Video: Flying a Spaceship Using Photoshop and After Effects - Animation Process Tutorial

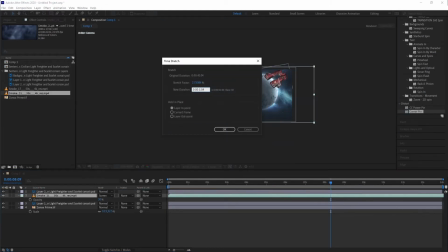4:17 I almost didn't have to use anything else but polygonal lasso tool.
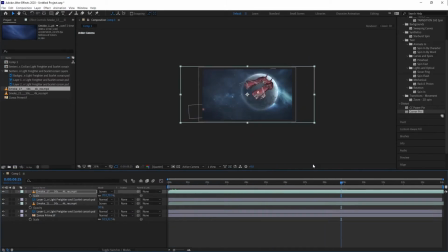4:21 I imported the ships and the background into after effects and started doing my magic.
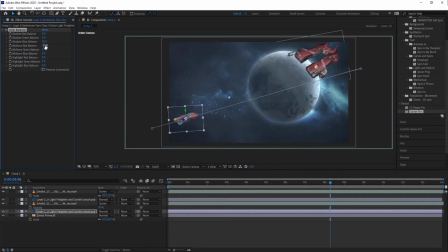4:27 Since the ships are illustrated in perspective and they needed to move, I had to make them at least appear like they're moving through 3D space, especially when it comes to the larger ship. I first made the ships move through z-space, which was a logical thing to do, but it didn't feel real enough.
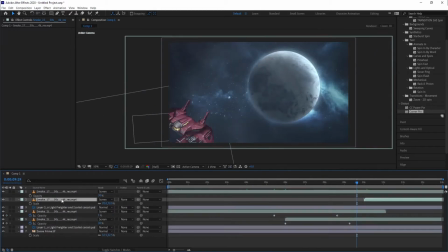4:44 Okay, not like these animations look real anyway, but the feeling needs to be there to trick the observer,
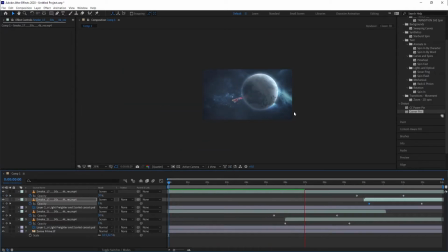4:51 simply because the human eye can notice all the little discrepancies.
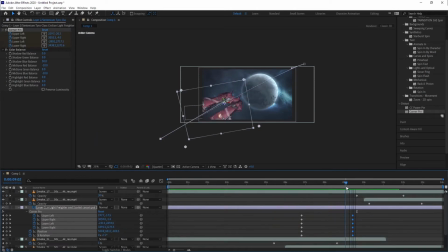4:54 I tried out different things, but I finally decided to go with a corner pin effect to distort the ship as it approaches the camera or the viewer, whatever you prefer.
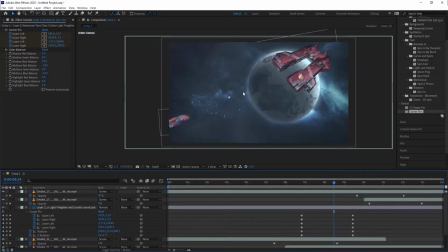5:04 So, everything Everything was set up, but the colors were not right.
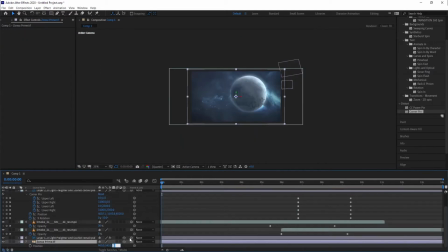5:07 To fix them I also tried multiple effects, but realized that color balance worked best in this particular case.
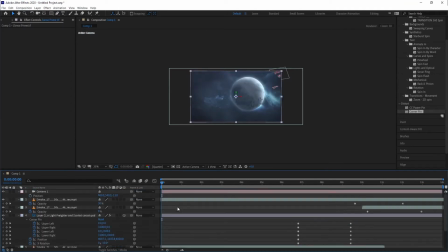5:13 And I needed to toy around with contrast and brightness, since there's the atmosphere between the shifts that couldn't be handled with smoke layers only. Speaking of smoke, I downloaded this free stock footage from vidEasy.com and did the same thing I always do to create separation between the objects in the scene.
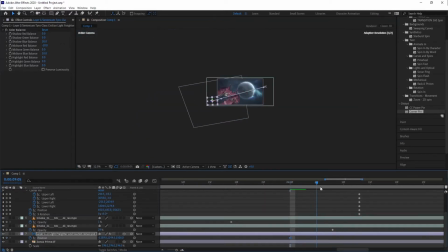5:30 Put some smoke between the layers, change the blending mode to a screen and lower the opacity to about 30%.
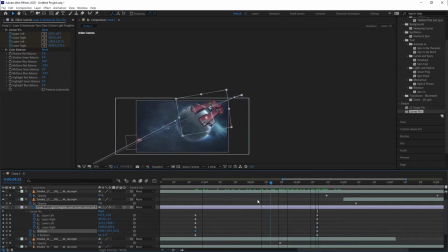5:36 I didn't need to place one between the background and the small ship since the atmosphere was implied on the artwork itself,
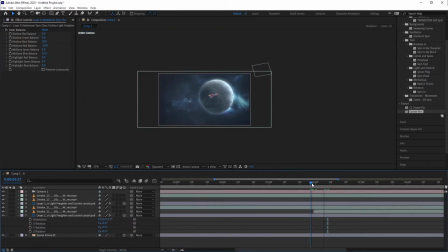5:43 but I placed one between the two ships and the other on top of the whole composition. But since the camera moved in Z space I needed to handle the smoke layers a bit to keep everything coherent. This also needed to be a loopable animation because the idea for it was to end up as a waiting screen in the podcast,
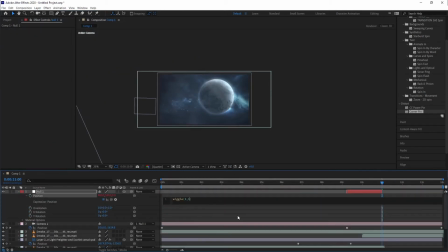6:01 so I wanted to create some extra interests other than just ships passing by. Therefore, I decided to tour around with camera and move it back and forth. But instead of just doing that, I had the idea to make the impression that one of the ships is passing so close to the camera,
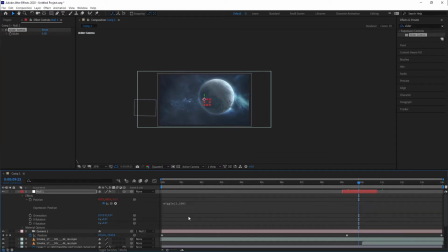6:17 creating turbulence and returning it to its original position. That really sold the effect.
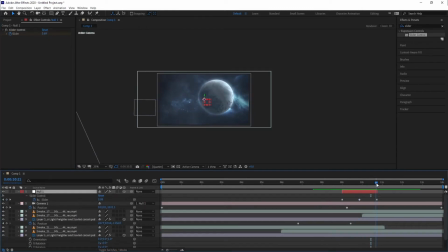6:23 Now, you might be wondering how I did that. No worries, I will tell you. I applied the wiggle expression on a null object and parent the camera to it. But since the wiggle expression is wild and uncontrollable, I had to tame it.
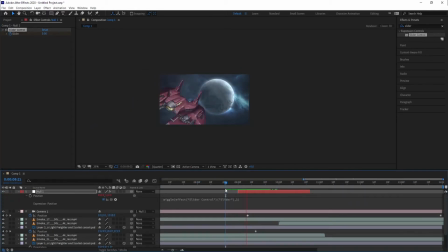6:36 So I applied the slider control effect on the null and used it as a parent for the frequency value that I keyframed to make the camera shake as the ship passed by. And I left the amplitude value at 60 pixels.
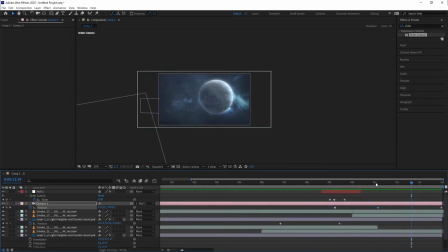6:50 If you need an in-depth explanation how to do this process, you can check the card in the upper right corner. There's a great video by Ian Killick. I'll also leave the link to that video in the description if you want to check it out later.
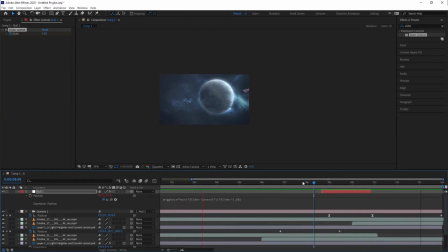7:02 Okay, so at this point I rendered the animation, sent it to Dan from Paleo Gaming and it was approved.
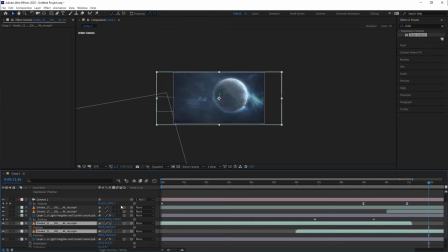7:09 But when I showed it to my brother, who unlike me actually finished art school, he noticed something. When the ships passed by the planet, there was no light imbalance like there actually would be if you would be watching this scene in real life.
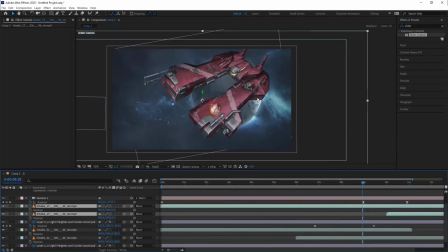7:23 So I told Dan to hold on to his underpants and wait for the revised version.
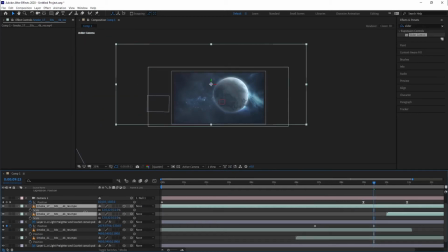7:28 It took me a bit to figure out how to do it because I had the knowledge and the idea but not the actual recipe.
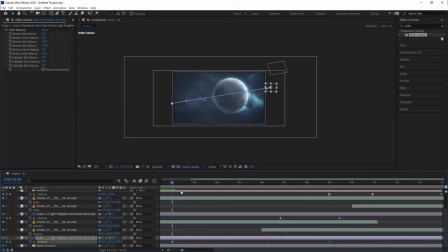7:33 It needed some improv. After towing with lights in After Effects, I realized that I don't have enough knowledge about them to do it properly. But it did give me the idea to use brightness and contrast to darken the ship as it approaches the observer. It gave me another idea and that is to find some tutorials on lights and light placement to learn more about it.
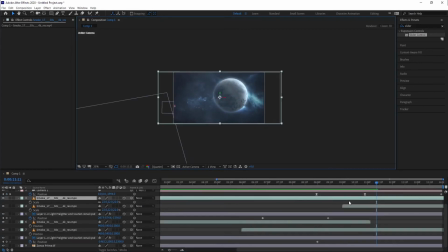7:53 What I did in the end is that I placed a copy of the background image on top of the whole composition, blurred the heck out of it and put it in light and blending mode at 60% opacity. That produced the blooming light effect on the ships as they passed in front of the planet, along with some toying around with brightness and contrast.
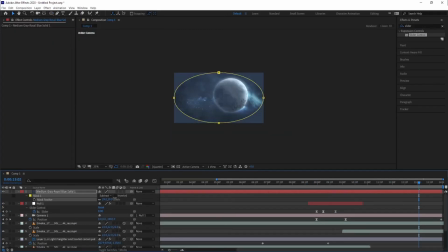8:11 And I was extremely happy with how it turned out in the end,
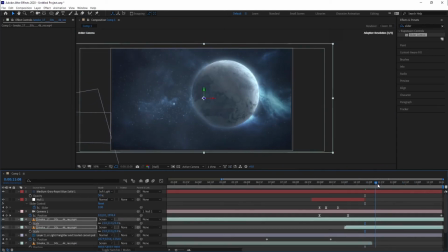8:15 especially because Dan immediately noticed the changes I made and gave me a double thumbs up.
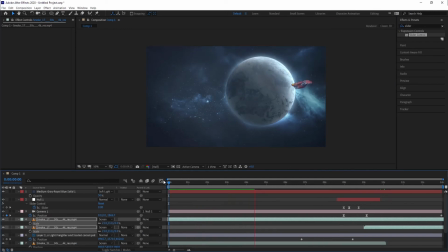8:21 Speaking of thumbs up, I'd appreciate it if you would hit that like button.